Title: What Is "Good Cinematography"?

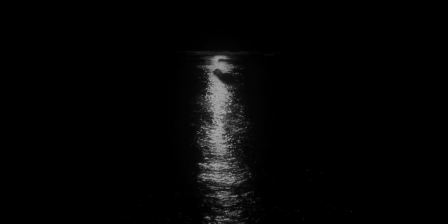I would also look out for creating leading lines in your work, as it helps guide the audience to what you want them to see.
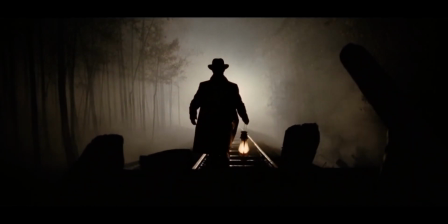Ultimately, composition is the key to creating a good shot and telling a good story through your cinematography,
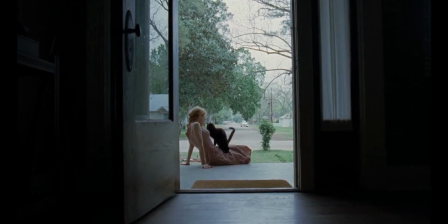and once you get the hang of using the grid, it will come naturally, and you may not even have to have it on screen anymore.
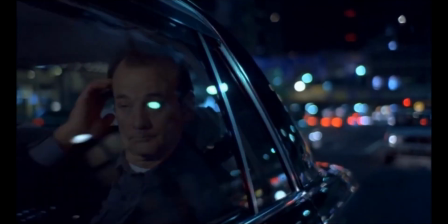There are so many different ways to portray a feeling through your cinematography, but I want to focus on just two: the colouring your scene and the movement. Colour is probably the easiest way to portray a feeling in cinema. You shine blue on a character and it creates a cold and isolated atmosphere.
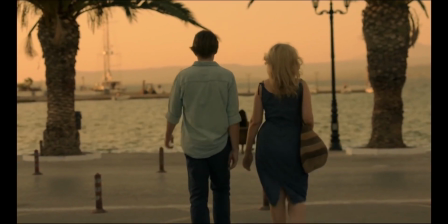Orange shows warmth in a scene, and red can show violence but also love.
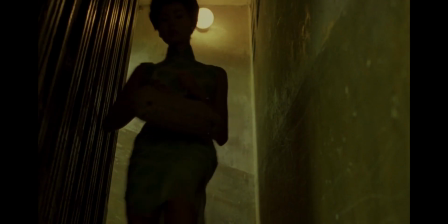And you don't need to create a set around a certain colour. even though many films and shows do,
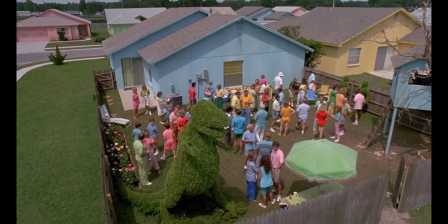you can do the same in your costume choices and what lights you use.
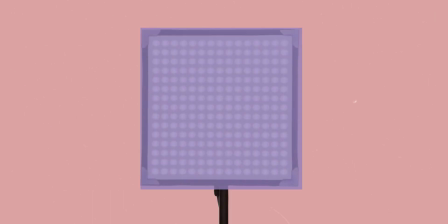Assuming you're on a budget, you can just pick up some gels for your existing lights or get some cheap LED panels and put whatever gels fit the scene on them.
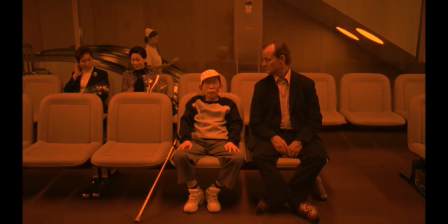But if you want to use blue or orange in a scene, just change the white balance.
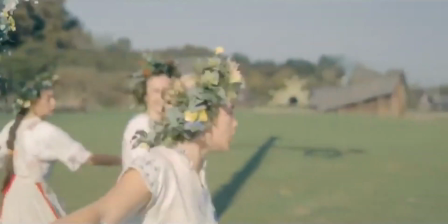The other thing you can do to really immerse the audience is to use movement to your advantage.
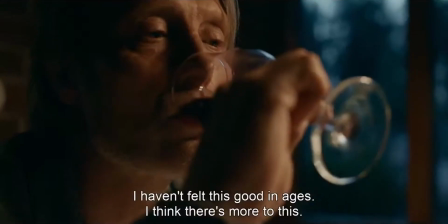If the characters are drunk, then go handheld like they do in Another Round. If you want to show emotion, use a slow dolly in like in Interstellar.
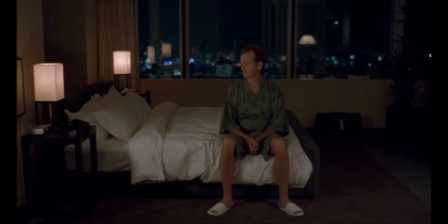If you are unsure, just go static, as it's usually a very safe bet.
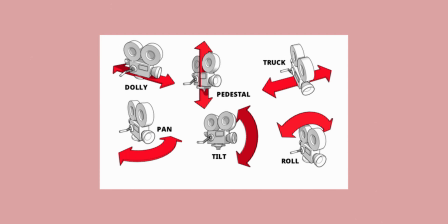I'm sure you've seen this example of movement all around the internet, maybe in a format like this, but it gets the point across.
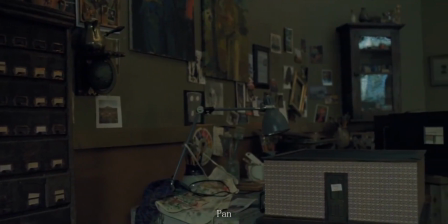All of these can be used for different emotions in the story, but when you do use them, make sure it's motivated or it will just feel off.
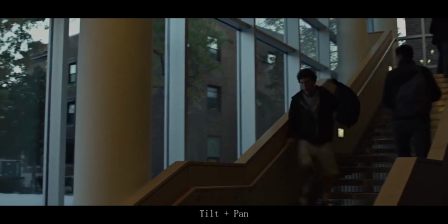But overall, always think about what would help tell the story.
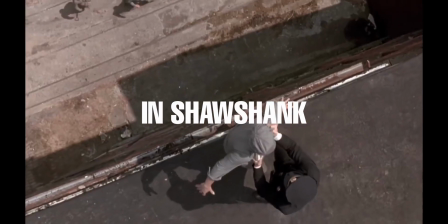When you move the camera or you do a shot like the crane down in Shawshank with them standing on the edge of the roof, then it's got to mean something.
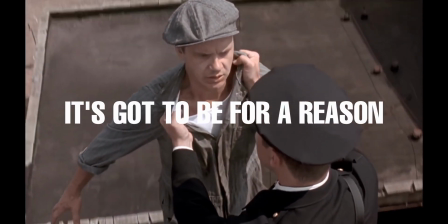You've got to know why you're doing it. It's got to be for a reason within the story and to further the story.
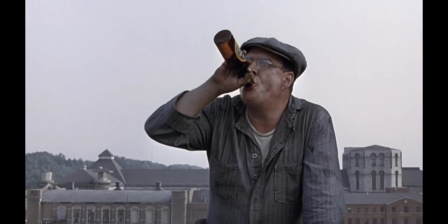In the end, practice makes perfect.
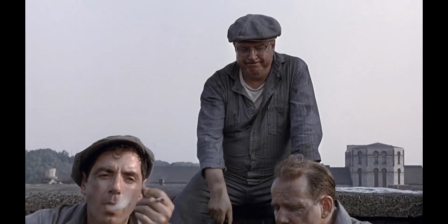We need to think about all of these choices, from lighting to composition to movement, and we may never be able to do it instinctively,
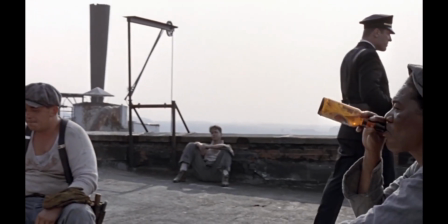but we can keep going and keep making films, however good or bad they turn out to be.
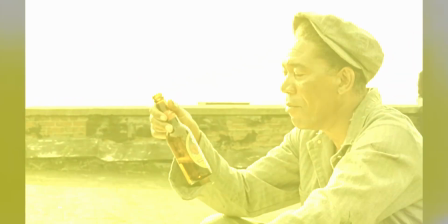We sat and drank with the sun on our shoulders and felt like free men. Hell, we could have been tarring the roof of one of our own houses.
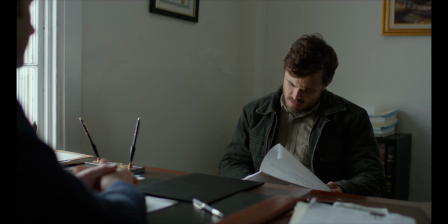Ultimately, good cinematography is not about creating pretty shots.
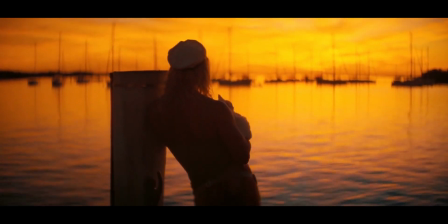It's helpful in engaging the audience and it makes it nicer to watch, but if it doesn't further the story, then what is it for?
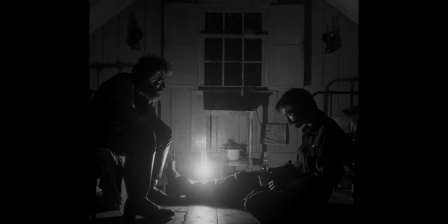At the end of the day, you will be responsible for what the audience sees. The director creates the film, but it's your job to further the story through your craft.
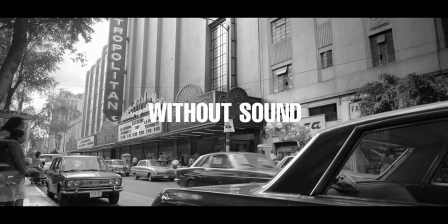In the history of cinema, masterpieces have existed without sound, without colour, without a story, without actors, and without music.
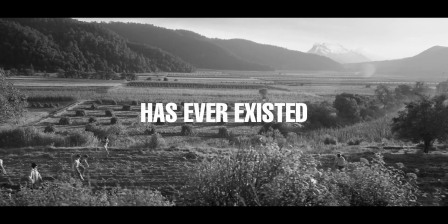But no one single film has ever existed without cinematography.
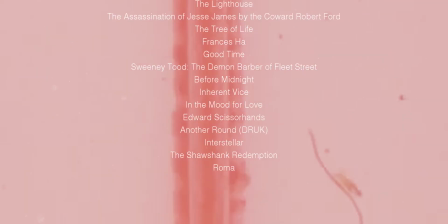I hope you enjoyed this video looking at what is good cinematography. If you found it informative, a like is appreciated, and if you'd like to see more videos like this, then hit the subscribe button.
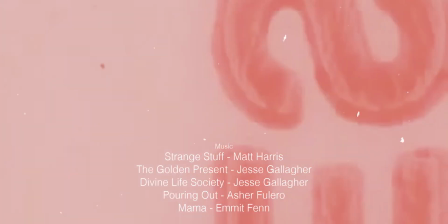Thank you for watching, and I will see you next time.